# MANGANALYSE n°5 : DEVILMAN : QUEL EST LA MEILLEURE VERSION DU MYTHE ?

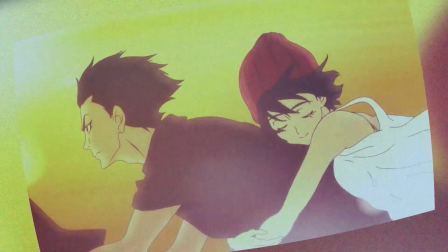755s
Il pleure pour les autres, et justement c'est l'amitié, l'amour de Mickey envers lui, qui l'a fait résister aux instincts démoniaques selon ses propres dires.
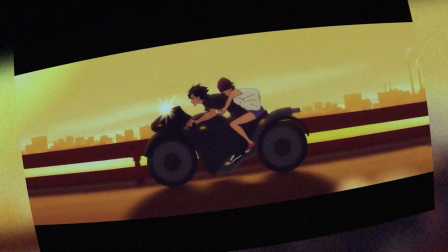764s
Donc, comme vous pouvez le voir, il y a une sorte de gimmick qui ressort de cet exemple.
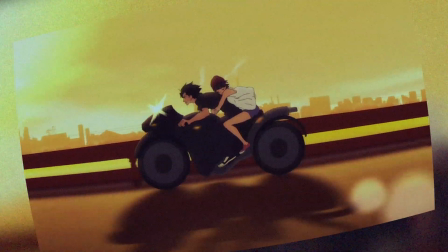769s
Un personnage transmet toute l'empathie, tout son amour, donc son humanité, à un autre, qui lui-même le transmettra à un autre, et ainsi de suite.
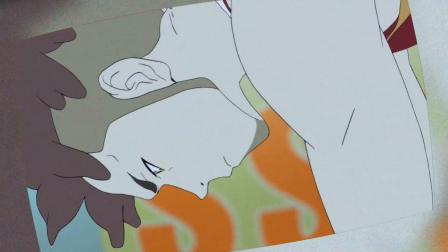778s
En fait, c'est exactement pareil que le sport d'athlétisme que nos personnages effectuent,
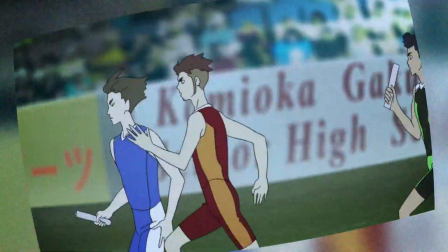783s
le relais, où un personnage court et donne un témoin, ici d'humanité, d'amour, à son camarade, et ainsi de suite.
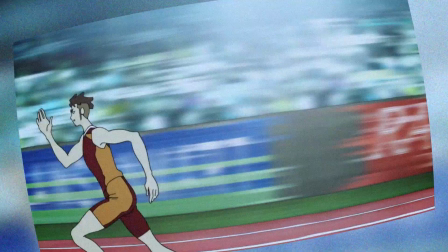790s
D'ailleurs, quand ils courent, en tant que Devilman, ils ne passent pas le témoin comme s'ils perdaient leur humanité, leur gentillesse.
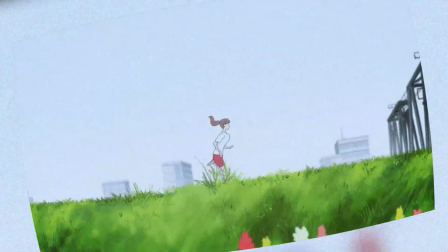796s
Et puis c'était une sorte de boucle sur le terrain, comme si c'était une chose qui perdurait toujours. Pour montrer cela, on a aussi toute une symbolique sur des fleurs, sous différents points de vue.
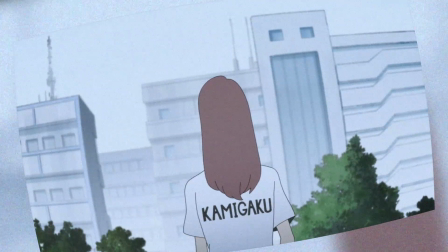805s
Par exemple, il y a un personnage, Miko pour ne pas la citer,
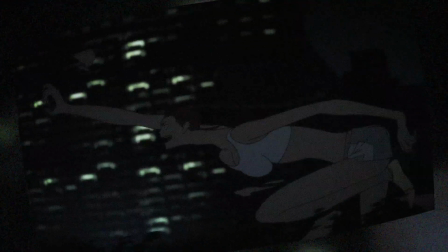809s
qui prend soin de toute une ribambelle de fleurs qui se faneront dans sa jalousie maladive envers Mickey, comme si elle perdait toute forme d'humanité dans sa vengeance.
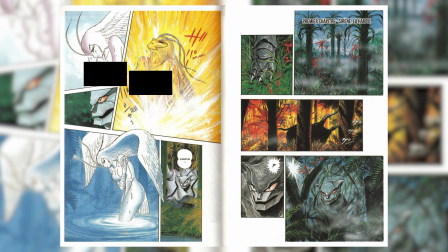817s
Il y a aussi un aspect universel à ces bons sentiments, car cela n'arrive pas qu'aux humains. Des démons peuvent agir comme si un lien fusionnel agissait entre eux.
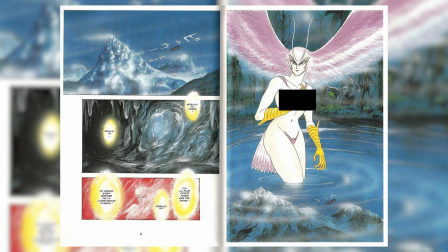826s
Il y a une relation de maître, homme de main, où l'un veut réaliser un objectif et l'autre se met à son entière disposition pour le faire.
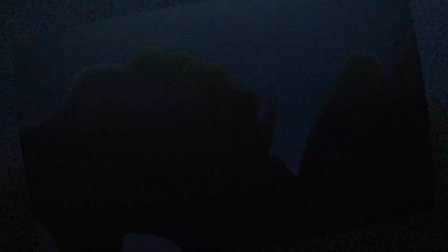834s
Une sorte de dévotion qui est peut-être une forme d'amour, comme si c'était la seule chose universelle, la seule chose qu'humains et démons ont en commun.
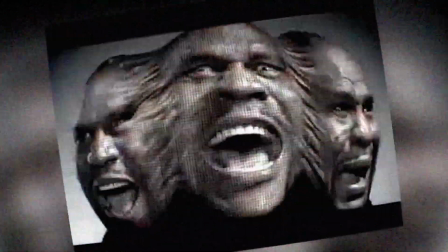842s
Car pour les humains, il y a des romances plus ou moins intéressantes selon les versions.
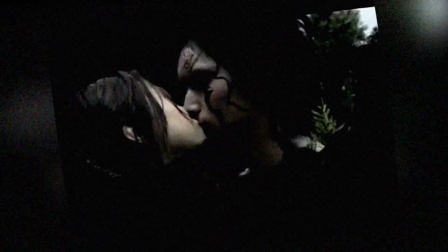848s
Pour le film, on a le droit à des romances gnagnans et clichés, donc de la merde,
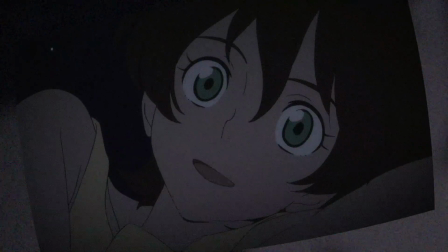852s
surtout en comparaison avec Devilman et Devilman Crybaby qui ont des romances subtiles et des péripéties intéressantes nous impliquant dedans.
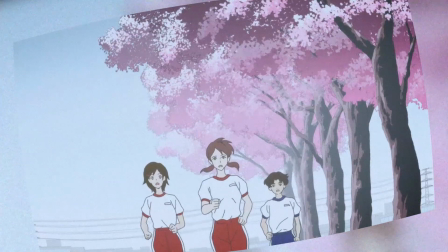860s
Pareil pour l'amitié entre nos protagonistes qui nous est montré comme acquis et pourtant on y croit tellement,
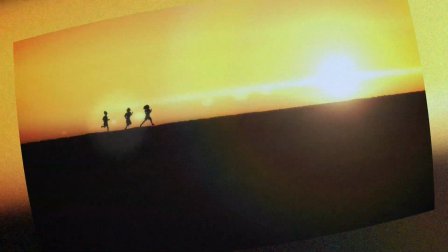867s
on le développe grâce au flashback vers la fin de la série. D'habitude c'est plutôt l'inverse et ça multiplie la force de leur relation.
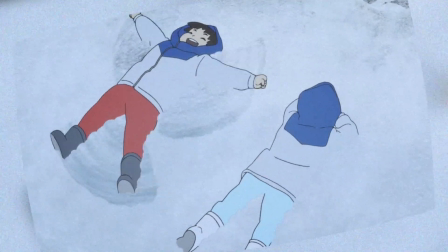875s
Mais pour conclure, l'amour et l'empathie regorgent du mythe d'Evilman malgré la violence omniprésente.
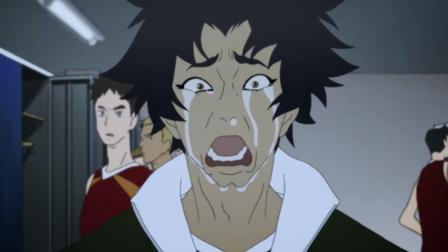881s
Notamment par le fait qu'Akira et Mickey essaient sans cesse de sauver tout le monde malgré les difficultés à travers toutes les versions du mythe.
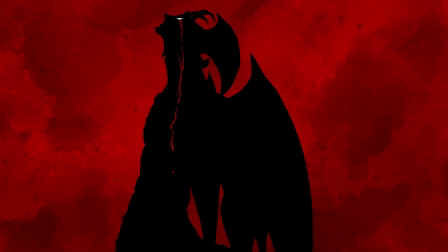889s
Sans transition, maintenant nous allons voir pourquoi je préfère la version Crybaby. D'abord l'animé des années 70 et les O.A.V des années 90
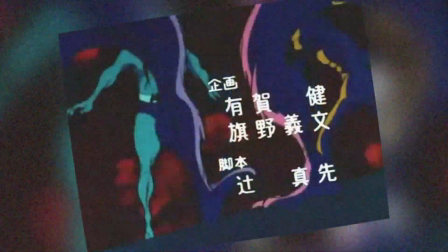898s
sont très corrects mais vraiment trop stylisés super héros ou alors trop violents pour rien.
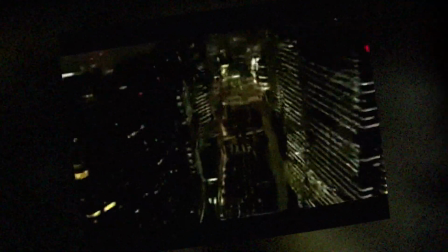903s
Quant au film de 2004 il est vraiment pas subtil tout en étant insipide et vulgaire.
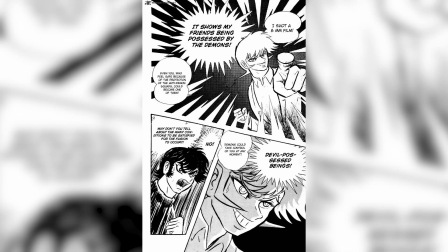908s
Du coup il ne me reste plus que le manga de Gonagai et l'animé de Masaaki Yuasa.
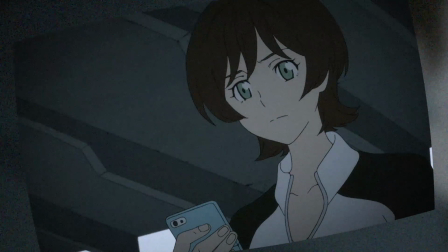913s
Je trouve que les choix de l'animé sont plus pertinents.
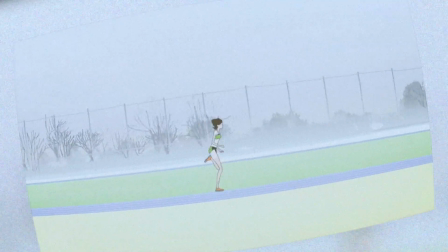916s
Déjà avec le personnage de Miki qui devient une personne empathique et non un garçon manqué, qui est du coup plus en lien avec le message global de l'oeuvre.
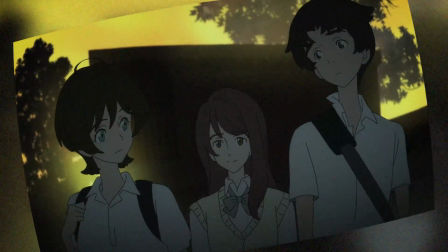924s
De même,
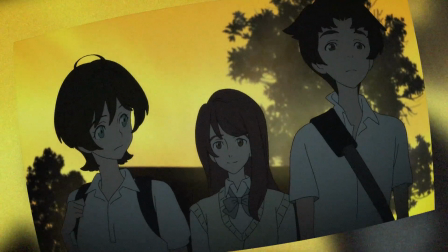925s
des personnages comme Miko et Mojuru Koda sont ajoutés pour montrer plus de points de vue différents pour les messages mais aussi donner de l'importance au récit,
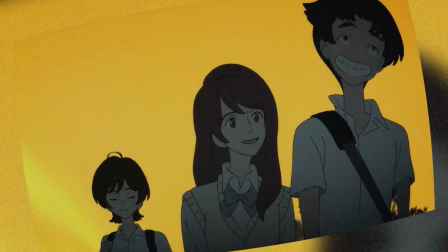934s
du bagage. En plus de rajouter beaucoup de background à nos trois personnages principaux pour amplifier leur relation ou encore
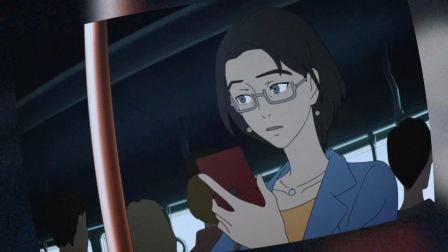942s
en remplaçant des personnages par d'autres ou ce qui leur arrive par d'autres boucs émissaires pour rendre des scènes plus impactantes,
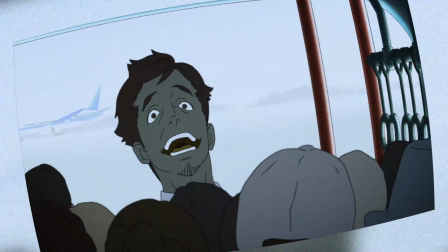949s
plus tragiques.
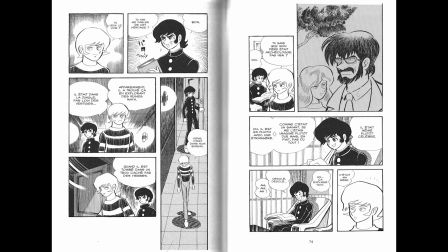950s
Par contre, le manga a aussi des qualités dans ce domaine, comme le père de Ryo, ou encore des jalousies entre notre trio de têtes plus marqués.
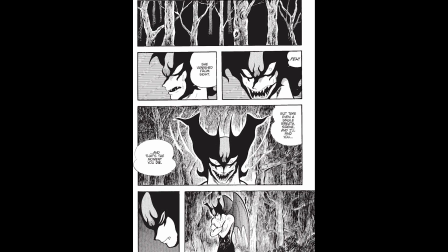959s
Et en termes de narration, je trouve Devilman un peu trop verbeux, qui rend le récit un peu lent, mais c'est dû à l'époque.
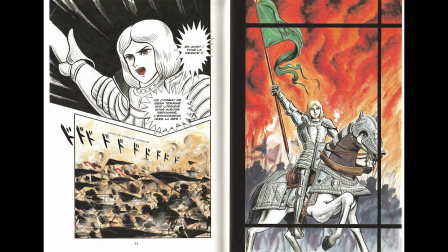965s
Et puis, il y a tout un voyage dans le temps, qui est assez intéressant, et qui a l'air d'être un peu hors sujet avec le récit principal.
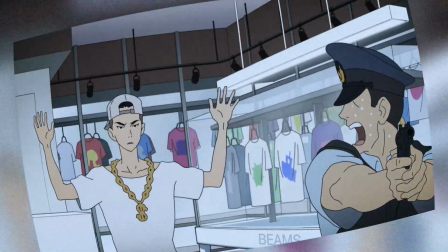972s
Parce que Devilman Crybaby n'a pas cela, et se concentre sur nos personnages et sur le monde dans lequel ils vivent.
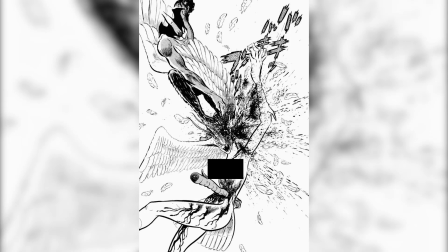978s
On s'y intéresse plus du coup. En terme visuel, les deux ont leurs styles propres qui leur vont très bien et sont parfaitement maîtrisés.
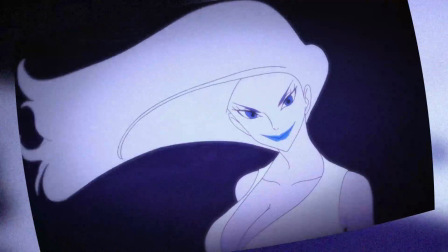985s
Pour moi, ce sont ces changements spécifiques qui me font préférer Devilman Crybaby à Devilman.
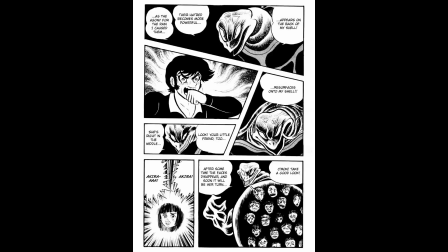991s
Mais est-il vraiment la meilleure version ? Pour conclure, le mythe de Devilman est une oeuvre fondatrice du manga moderne.